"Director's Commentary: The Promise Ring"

Hi everyone. This is B. Edward Limer.
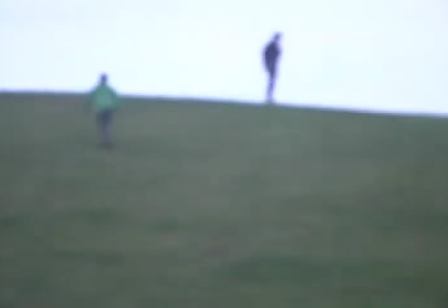0:07 I'm the director of The Promise Ring. Hello, I'm Sean Burns.
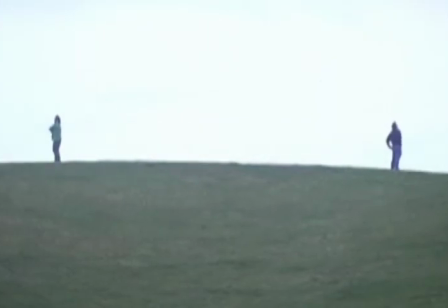0:12 I play the guy in the green shirt in the movie. Hi, my name is Graham Haas, and I'm the cinematographer for The Promise Ring.
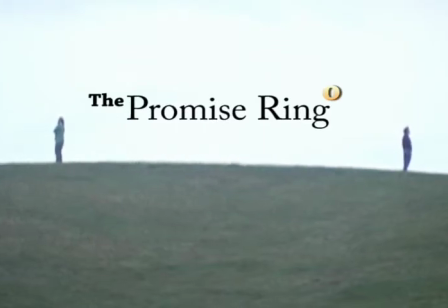0:21 This was, I guess you could call it, definitely a labor of love for us. Oh, definitely.
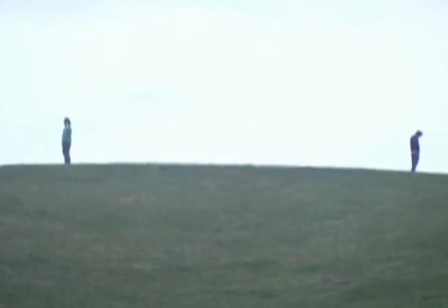0:26 Took us took 3 years to write the script. Yes.
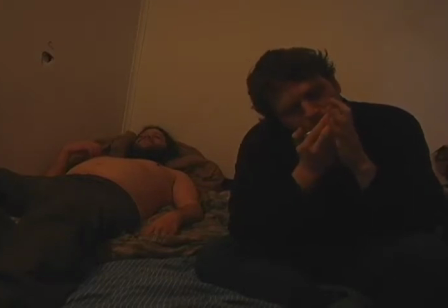0:30 The movie itself, production-wise, was costly. It was a mammoth. It was a mammoth. It was a massive undertaking. Yeah.
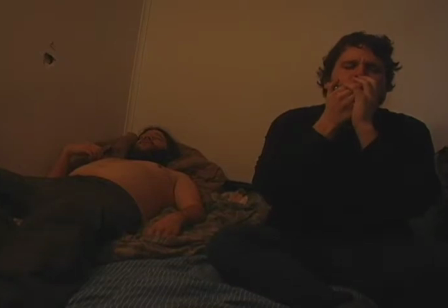0:40 We lost funding like 6 different times. We had to remortgage Greg's house. Yeah. Yeah.
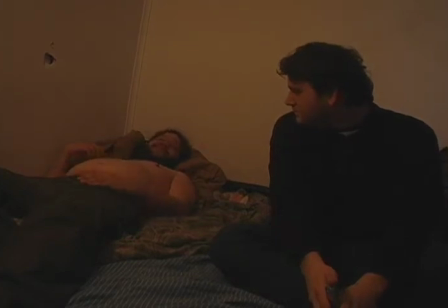0:46 So I remember in this scene, you're a genius, Brandon, for picking up that harmonica, starting to play it.
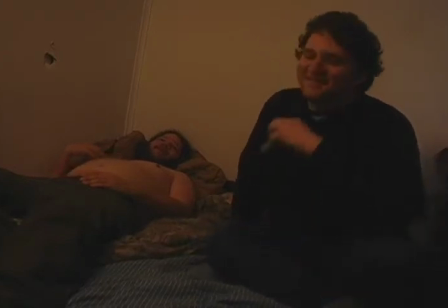0:52 It really moved the scene along. I thought so. It's a huge credit to your acting credentials. Yeah, to go along with my writing and directing credentials, it really, I don't know.
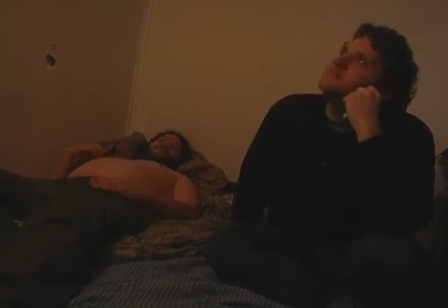1:04 Sometimes I constantly surprise myself with my own talent. So Graham, tell us about your decision to make the camera crooked, like in the original Batman movie in this scene. Yeah, it's not necessarily a Dutch angle, but it just really looks fucking shitty.
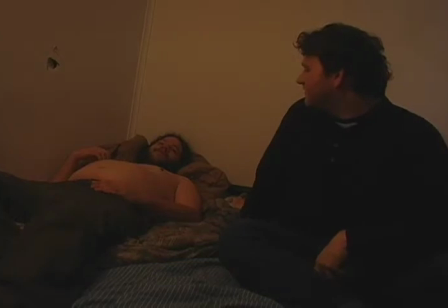1:17 It's kind of I like to call it a Belgian angle, actually, because it's very close,
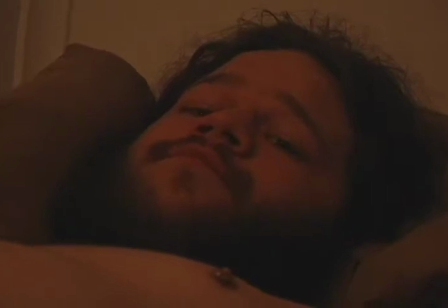1:22 but I feel that it represented their inner feelings at the time, because you see the two characters are kind of in conflict with each other.
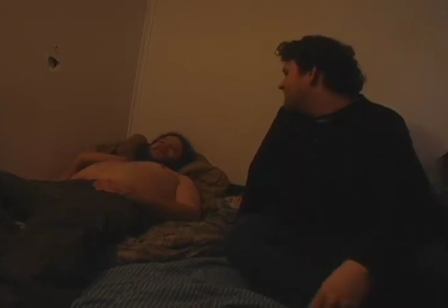1:31 Yeah. What kind of conflict we're having is not really too important or needs to be specific,
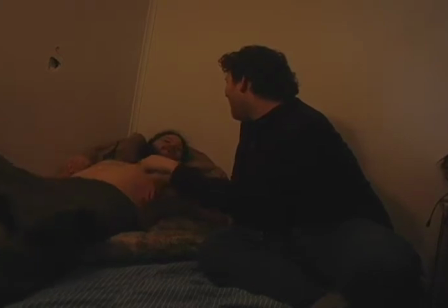1:38 but all you need to know is that at first we have a relationship that is,
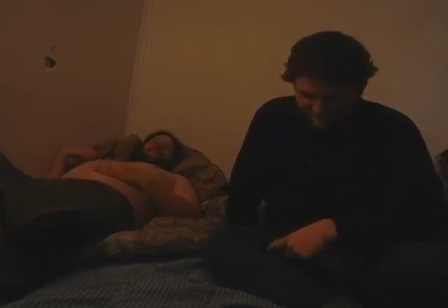1:46 what would you call it? I'm not sure. What I think the angle might be about is that my character is withholding certain truths from your character.
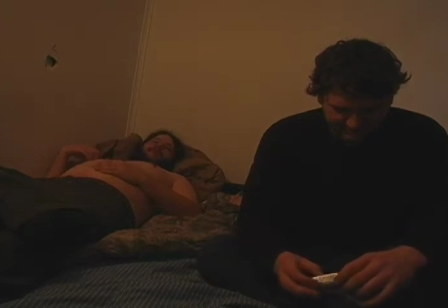1:54 I mean, look at that hole in the wall. I mean, it took several tries to get that hole right. Yeah. We had to like spackle it over and hit it with a hammer like 7 or 8 times.
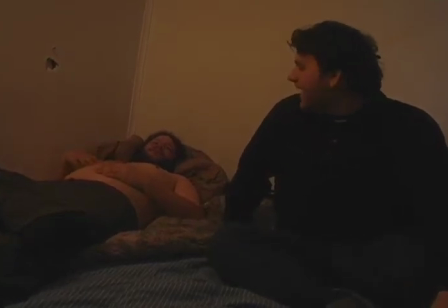2:02 Yeah. Very planned. I think it really helps illustrate what's going on behind the scenes in this scene.
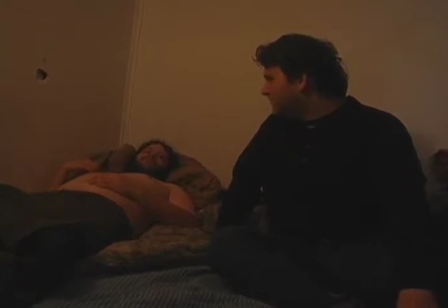2:12 I love this part. Yeah, this is a very powerful moment coming up. Totally unplanned too. Yes. Totally unplanned. Just improvised, just actors doing their craft. You know, there's nothing more beautiful. Nothing more pure, really. No.
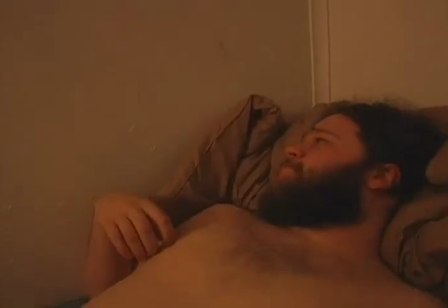2:29 It's the purest form of lying. Oh, yeah. Gosh. This was such a beautiful shot.
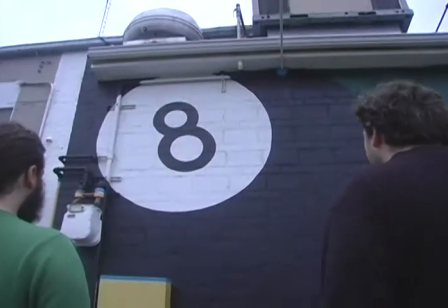2:34 I mean, Sean is a brave man for... The lighting on that scene was left a lot to the imagination, I'd say.
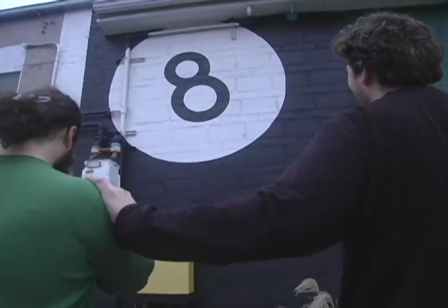2:41 Yes. That's what we wanted. We wanted the audience to kind of create a light with their minds as they watched it.
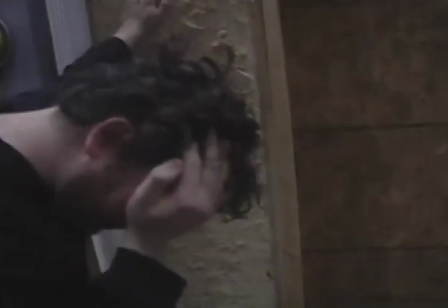2:47 Yeah. This was very cold. This was a very cold shoot. It was.
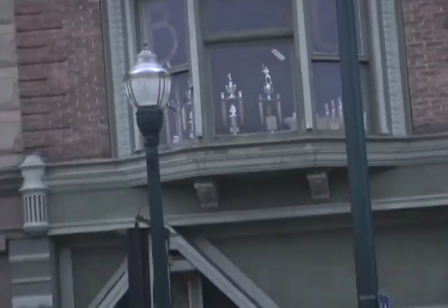2:52 If I were to describe it in one word, I would describe it as chilly. Yeah. Not without warmth.
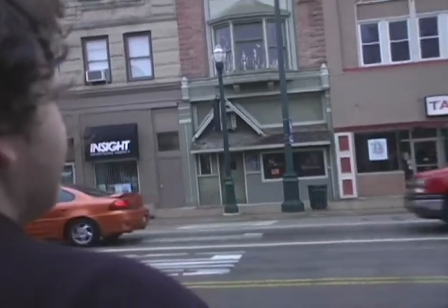2:59 How much did those trophies cost us again? Not with warmth. I believe we spent about $12,000 getting all those trophies.
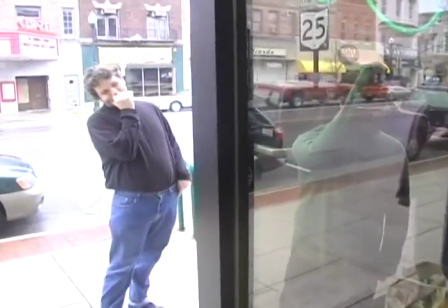3:06 Yes, because I think there was a Heisman in there if you look closely. Oh, definitely. Yeah, it was Omar Jacobs' Heisman.
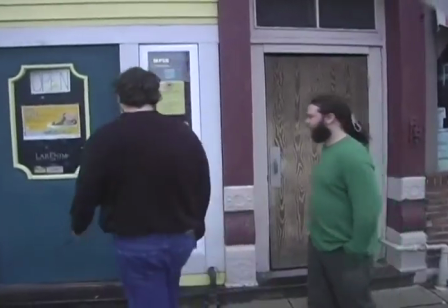3:13 Yeah. Squeakers. Yeah. Great place to eat. Great place to eat. Unfortunately, we didn't get to eat there when we were shooting.
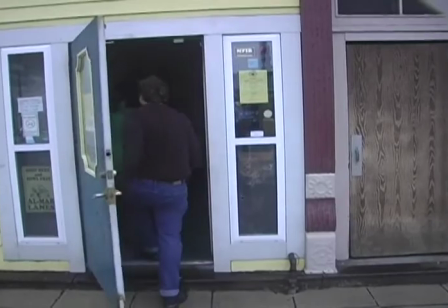3:20 I was hungry. No, I've heard they cater. Yeah, craft service was just horrible for this movie.
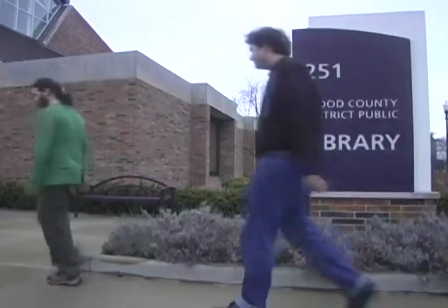3:25 But it was shit. That's where the money really was not put. Yeah, if you love the art, then you just learn to live without handy snacks.
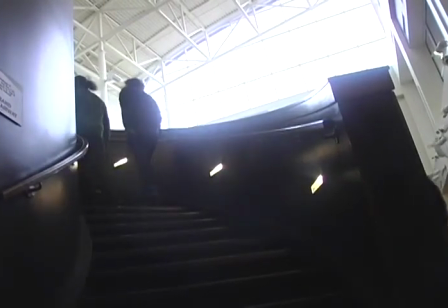3:33 Let's talk about shooting at the library. We did this without any permission. Yeah, we just went in there renegade style.
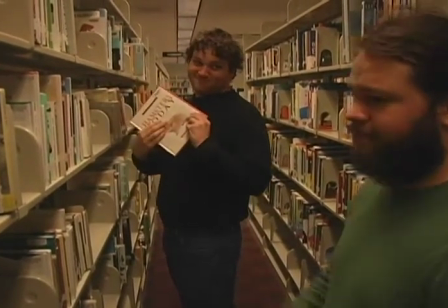3:39 It was kind of guerrilla. I mean, we'd really like to thank Stanley Kubrick for a lot of things in this movie.
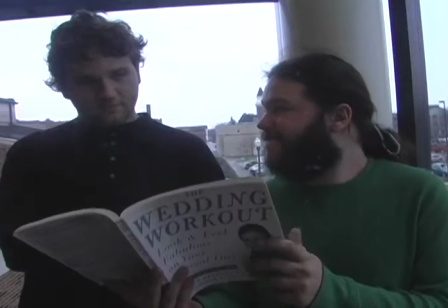3:45 Yeah. Like, first of all, shooting in a 4:3 dimension aspect ratio. Because we're sure that this will live on in the medium of television, Yes. just as he was sure about his films.
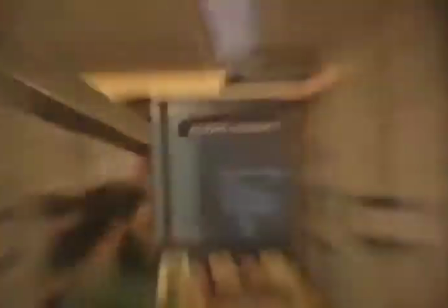3:55 Yeah, definitely. Well, I think we should just thank television as a medium.
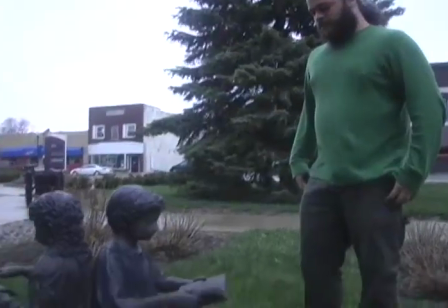3:59 You might not be able to tell without the dialogue, but the other character was actually looking at a David Beckham book, and I was jealous.
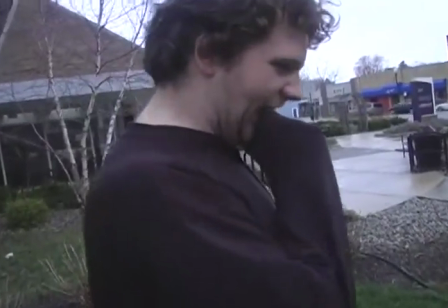4:06 Yeah, it was a David Beckham autobiography that we found.